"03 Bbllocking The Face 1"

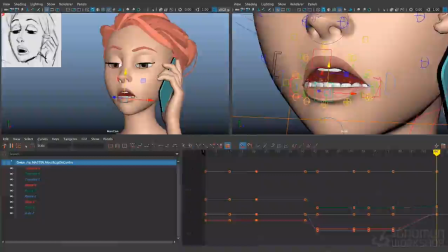28:56 It just gets the molars out of the way and gives a cleaner graphic shape.
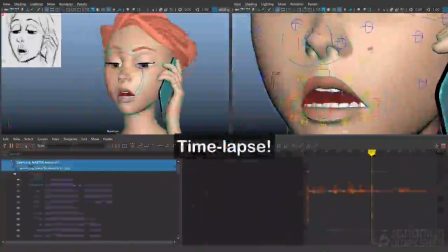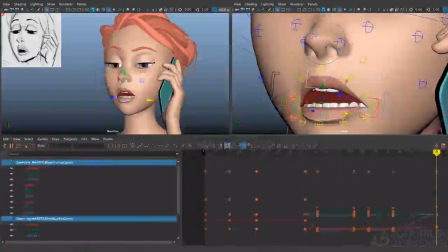29:11 I'm using the X-Translate controls on the lips to favor the shape more to screen left, just to kind of push the perspective a little bit more, and also to add more asymmetry to the pose.
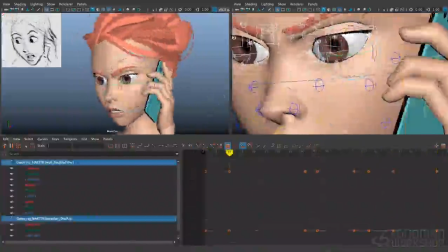29:21 I'm using these larger head translates and squash and stretch controls just to add a little bit of movement to the overall shape of the head.
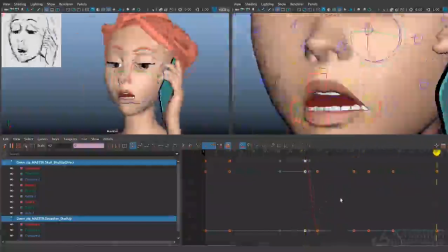29:30 Hopefully not too much that the audience will really notice it, or that it'll make her feel like she lacks structure, like there's not bone under here. We want her to feel solid, but we do want to loosen her up.
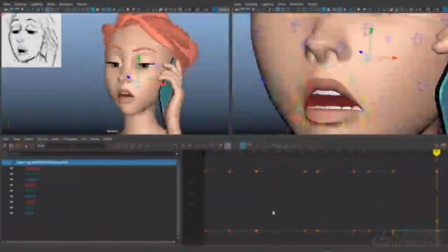29:45 Now that I've got this pose looking the way that I want it, I'm going to work a little bit on the timing of it.
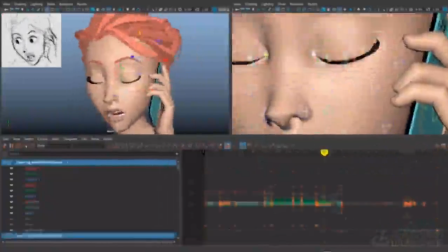29:51 As I mentioned before, I want it to start with the blink.
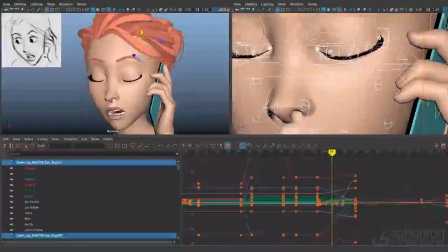29:55 Right now, the transition of that expression is taking a long time. It's taking almost 20 frames long, which is too long. I want to go ahead and make that a little bit snappier.
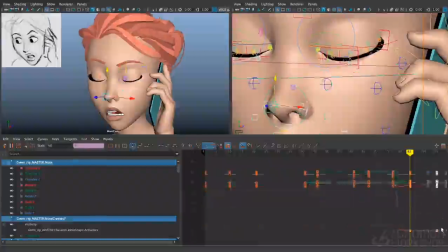30:09 So for the controls that are not involved in the blink, I'll just select those and have them arrive a bit sooner.
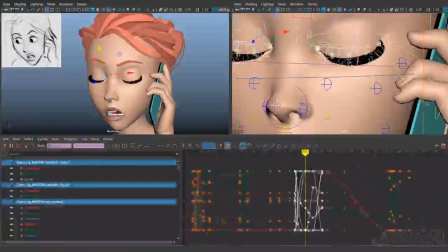30:18 If you haven't noticed by now, I don't really bother with the Bezier handles, with the tangent handles on my splines. I pretty much leave everything in auto tangent and then just add more keys where I need to.
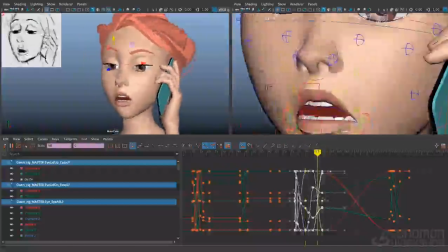30:30 I just don't like to have more information to keep track of.
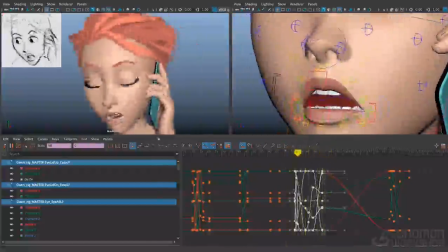30:34 I'd rather just know where my keys are, add more as I need them, and not worry about pushing and pulling handles.
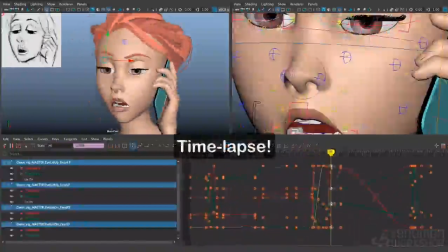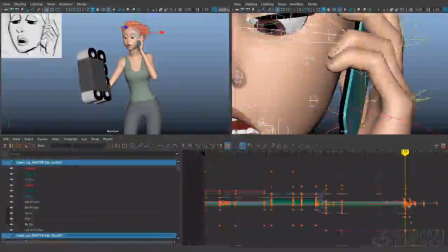30:47 Alright, so I've got this expression change in there now. And we're going to hold this pose until the next blink.
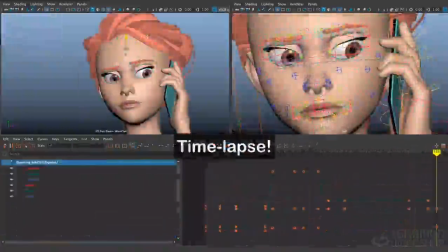You'll notice that I put the screen right eyebrow lower than the screen left eyebrow.
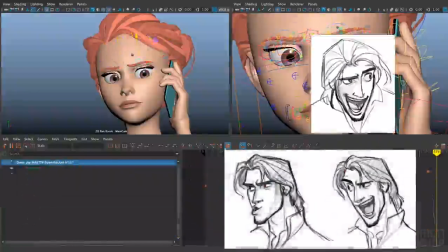31:12 Very often, we might open the side of the face that's on the side where the eyes are looking.
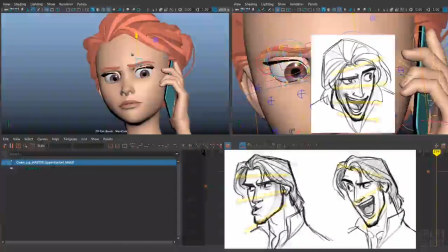31:18 So for example, if she's looking to screen right, I might open up that screen right eyebrow and that screen right lid a little bit more to give it a sense of directionality to reinforce her eye direction.
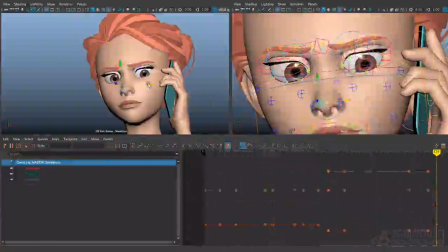31:29 I'm doing a bit of the opposite because she's looking at something and she's having a judgmental reaction to it. She doesn't like what she's seeing. She's skeptical of this kid that's staring at her. So in this case, I put the brow on the side of the face that she's looking at
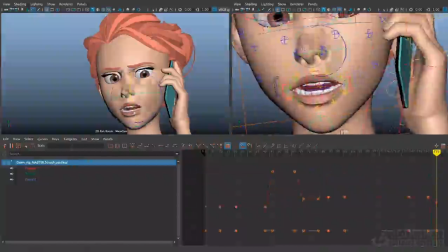31:47 downward, as if she's closing off this side of the face and kind of rejecting what she's seeing. It's the difference between observation and judgment on her part.
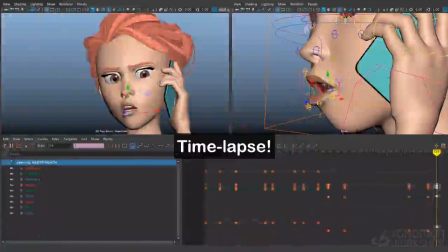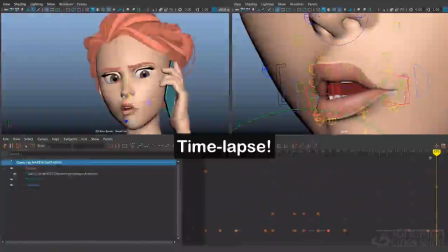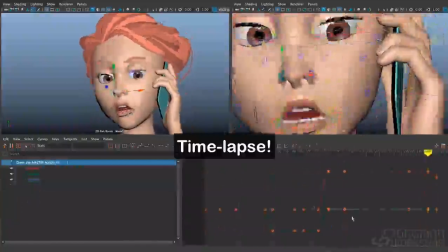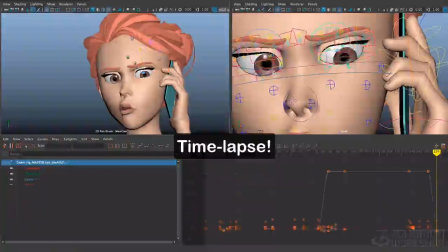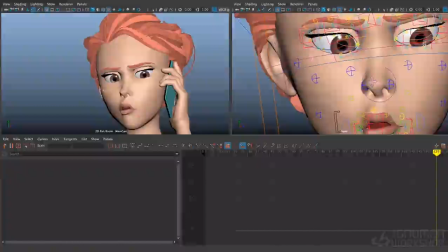32:44 Here's another little graphic tweak that I want to make. You notice how her right ear, the screen left ear, is just poking out just a little bit there. And I think that just makes it a little less graphically clear. So I'm going to go ahead and rotate that back.
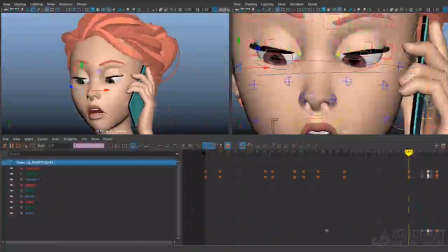33:00 So it's just out of the way. It's kind of the thing where you either want to see it or you don't.